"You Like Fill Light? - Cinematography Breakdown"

All right, everybody, welcome back to another breakdown. Today we are looking at this ad that couldn't be really further from the framework in sort of my own personal aesthetic, the things that I like. It just goes to show you that not everything has to look similar, right? Everybody that comments in the comment section about how, well, if you do this, it's all going to look similar, everything's going to look the same. That's not true, but this is what you get if you do the opposite. So I will leave it to you to decide what you like better. But we're going to be able to see, hopefully it helps us identify what we can do if we want to go the opposite way. If we want to do something a little bit more realistic or a little bit darker or a little bit moodier, it will help us in that regard.
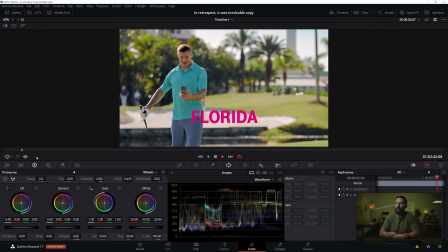[0:38]
So let's jump in. We got TB here. He's talking to Gronk. They're in Florida and Boston, having the time of their life.
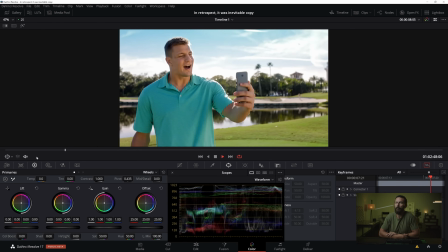[0:43]
It's quite bright and backlit and sun sandwich and the phone shot.
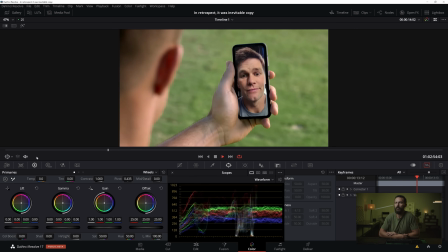[0:49]
Not the phone shot again. Yes. Hello, saturation, my old friend.
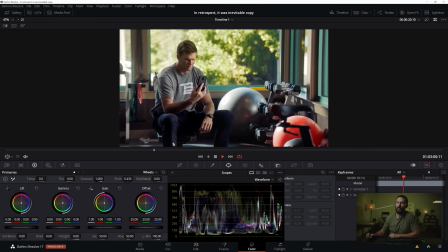[0:56]
And here we go, more sun sandwich. Tom in the corner. Let's do a dolly move.
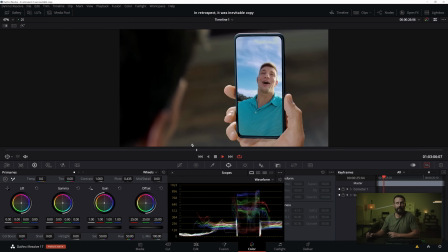[1:02]
And you see where this is going, right? Different vibe altogether. Some people love this. Some people have built entire careers around this particular look, right? That's the beauty of cinematography. You go out, if you're the director, you get whoever you want for the job, okay?
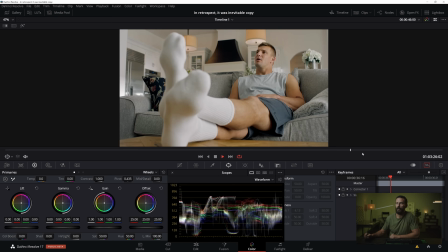[1:15]
So let's jump into it. Okay, we're gonna really be talking about this outdoor scene here.
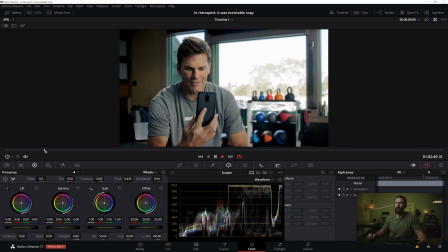[1:22]
Because, well, I guess we can do a little bit at the start too. Okay, where's the wide to this one?
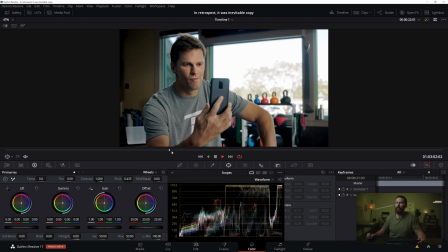[1:28]
The wide to Tom in the room is, okay, here's that wide.
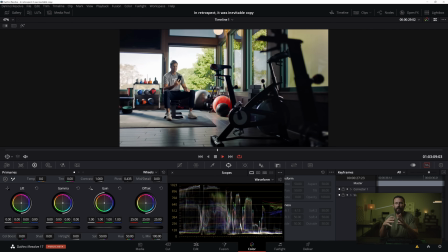[1:31]
And this is a great example of, you can get all of the elements of the framework, but if you just mix one up, you get vastly different results. Like things that are completely out of your control. You can no longer control the set, which means you are at the whim of whatever the location or the elements are giving you.
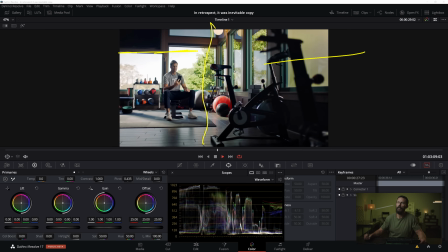[1:49]
And this is a great example of that. So for framework stuff, okay, we are shooting into the L of the room and we are lighting from the upstage window that you cannot see out of, right? So we're saying this one, this is where the light is shining through. It's hitting Tom. We got nice shape on Tom. We're shooting along the room to get all the depth. We're shooting through these things. It's not the world's shallowest depth of field, right?
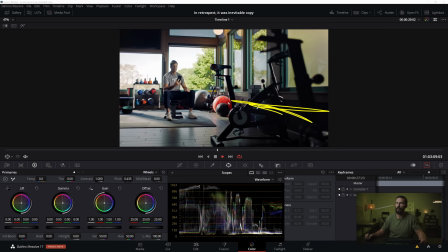[2:09]
This looks a little bit like quite a deep stop, which is an interesting look for commercials. But you feel the vibe. Also, a little strange that we've got Tatooine going on with the giant backlight here that is hitting him here and creating these big shadows. And then you also have the front light, which is coming in this way.
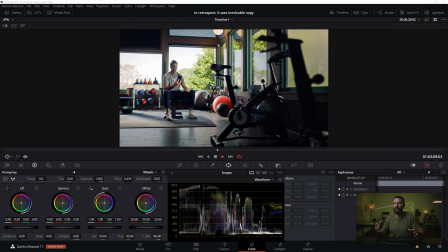[2:28]
So you got the smush happening, which again, in interiors, the smush is a little bit easier versus daytime exteriors, but you still see it happening. But lots of stuff here that we always talk about is correct. There's lots of, not correct, it just follows what we often talk about. But what is the key difference? Can you spot it? Dun, dun, dun, dun, dun, dun, dun.
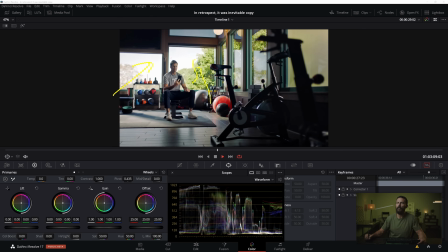[2:47]
Did you spot what's happening? We are shooting not into backlight. And you're saying, Patrick, it's inside. Why is backlight important? Because you have to identify what you can't control. And in this situation, we don't seem to be able to control these windows, right? There's a significant amount of tint here, but we can't ND this or we can't net this down.
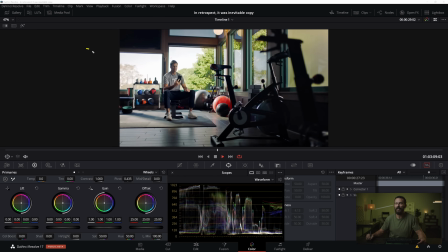[3:04]
So now we have to balance everything to that outside window, which if it's getting blasted with front light, that ends up being a significant amount of level. So much light that you can't believe it. And the truck that you brought probably doesn't have enough lights in it to overcome that and bring it down to levels that you want.
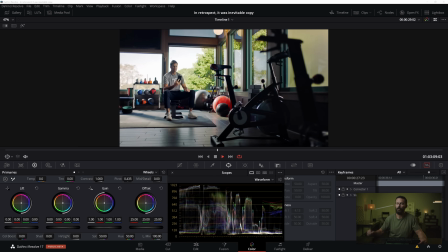[3:20]
Also, the shape of the shadow back there just sort of kills any depth, right? Ideally, you would want the sun back there, over here, just out of the frame, shining this way, into it. So you get little tiny hot edges on the back here, and then darkness behind Tom, right?
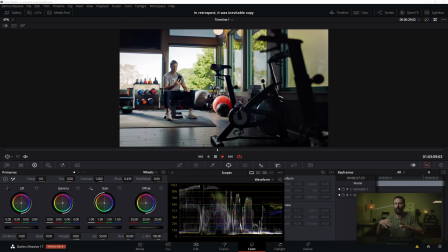[3:36]
That's what that's like in the framework world, that is what you would be looking for a location. But here it doesn't happen. So you get light from this way and light from this way, and it just brings up the level so much that it's hard to create any sort of mood inside.
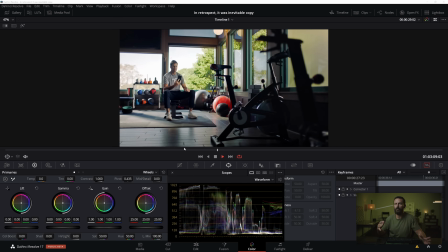[3:50]
But still, the ideas are all there except for that one backlight, the location look. So even if you're shooting interiors, always be thinking, where is the sun? The sun matters, because even if it doesn't affect your lighting in the local area, it does affect what you can't control, and that's that background back there.
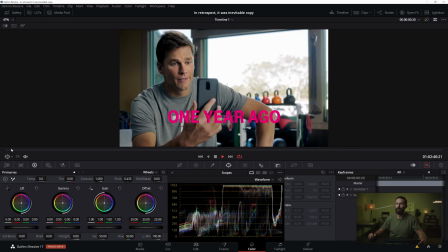[4:08]
So now we go back to the start and we see this angle first up. Okay, so again, we've got our little lighting. He's looking up. We got upstage lighting. Lights coming from over there. Yeah, there's a big chunk over there that is nothingness.
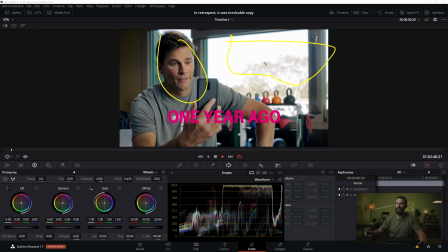[4:21]
Got him parked over a little bit to the left, but that's the style that we're going with. It's just we have to balance to back here, which means we need a ton of light. These shadows are still just a little bit hard, and it's weird that light is coming from all over the place, right?
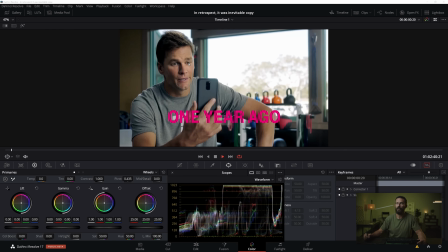[4:35]
But it's good shape on Tom. It's good shape on the light. It's just so much different than the stuff that we normally look at because of the elevated levels. Like this is really hot, right? You got giant heat here, but then he's quite elevated, right?
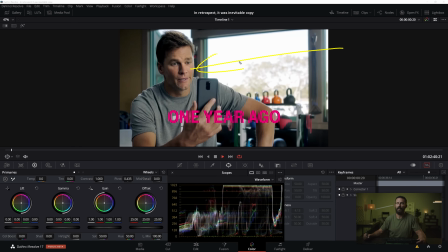[4:52]
In terms of exposure, there's a lot of level being hit at him. Like you could pull this down.
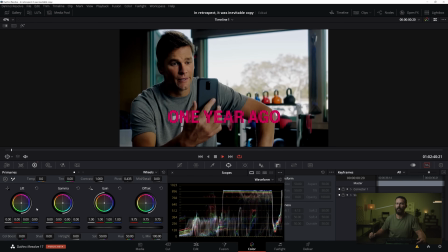[4:58]
Let's see what happens. you know, that sun back there, and then you just flatten out the contrast. Where are you, contrast, my old friend? You know, just to try and, it's like the squeeze and drop that we talk about sometimes.
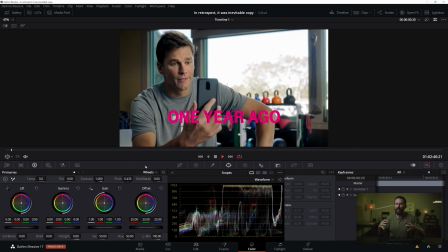[5:09]
You just, yeah, just squeeze them a little bit more together rather than having that expanded exposure, which you see here, right? There's that big gap of nothingness in here, and not a lot down in the toe. But you got some of the elements correct. Then if we go into the outdoor shot, let's see this.
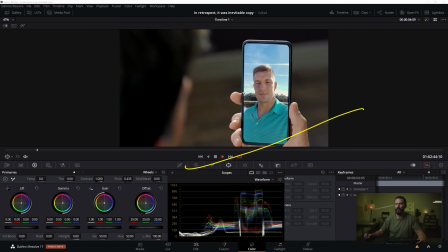[5:28]
This is that phone shot, right? Another phone shot. And this is just minus the shape. So you feel like, okay, if you want it a little bit more high key, you know what to do. You just lift all the levels around. And you can see, again, when you do have that such shallow depth of field, it ends up looking really, really flat back there.
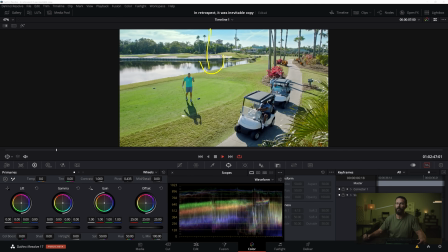[5:44]
Let's go to the sun stuff. Okay, we're gonna do the move down. We're gonna crane down, perfectly timed backlight. Where is the sun? Just here, right? You can feel it up here, hitting him. We're getting, everything is good here. Backlight, we're set up for the win. We're gonna do the sun wrap, right? Which the sun wrap is gonna be sun over here. And then we're gonna place our bounce.
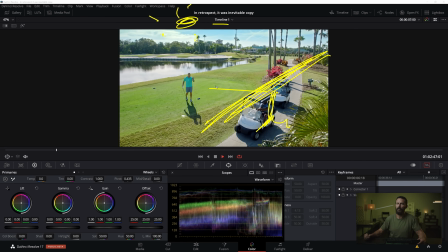[6:03]
When we go in for the close-up, we're gonna place our 12 by of ultra bounce right over here. And we're gonna stick up our neg along this side of the image, right? So you can imagine the camera is now gonna be here for the close-up, right? We'll be on like a 50 millimeter, and camera will be in there, neg on this side, bounce on this side, and we're gonna have the sun wrap.
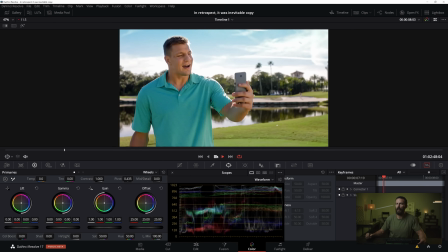[6:20]
That would be sort of in line with other things that we have seen. This is the sandwich. So we come in, ta-da, okay. So we've got still our hard light sun. We're still lighting upstage. The lighting's still coming from upstage, right? He's looking this way. Key light is coming from that direction.
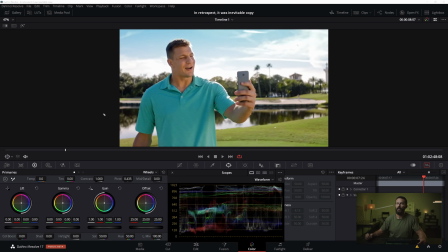[6:40]
And you can see we're getting a little bit of level on that other cheek, but man, we are getting some serious return here as well, right? This is not the natural shadow fall off. And this is pushing a ton of level back at him. You can feel how filly it is, again, in relation to the background, right?
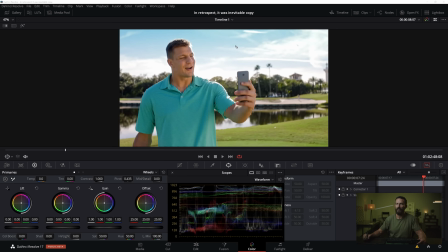[6:57]
It all starts to get really, really close together. The levels are just so hot that it can be hard to deal with. Now, if you don't like this, the separation here, what you can do, you have to start with the thing that you can't control, and that is the sun, right?
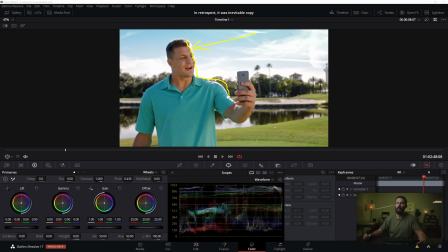[7:13]
If you cannot take care of this highlight here, well, then you're pretty much stuck in this world. It can get really extreme on the contrast because you could add neg and things could get way darker on the shadow side. But if you cannot control that hotspot, it makes it really, really hard to lower everything else and just create that low nuanced toe of the curve.
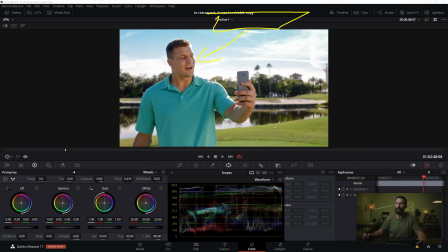[7:33]
So you could do that easily if you had, you know, just an overhead shot like this size. You just have an overhead because you can't see the ground, so you won't be able to see the shadow that you create with the overhead. And you soften that off with like a highlight, and then you can bounce around and do the sun wrap like we always do, right?
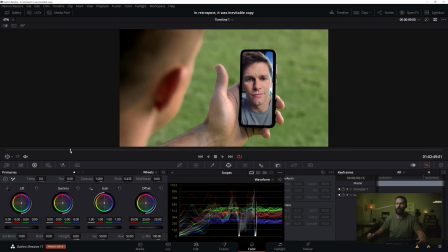[7:47]
There's easy solutions to do that. This one, oh yeah. So we go from hot sun, right, on that side.
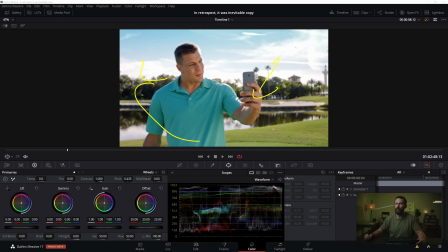[7:54]
We're gonna come over here, shoot over the shoulder this way.
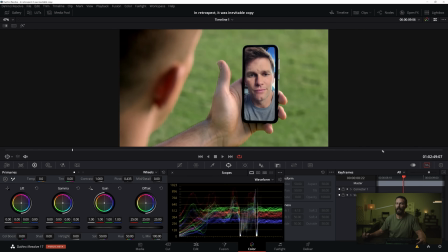[7:57]
But what do we end up doing is now we're lighting from this direction, right, which cuts off all of our shape. Now we have shadow on this side of the hand. This is the shadow side of the hand, right?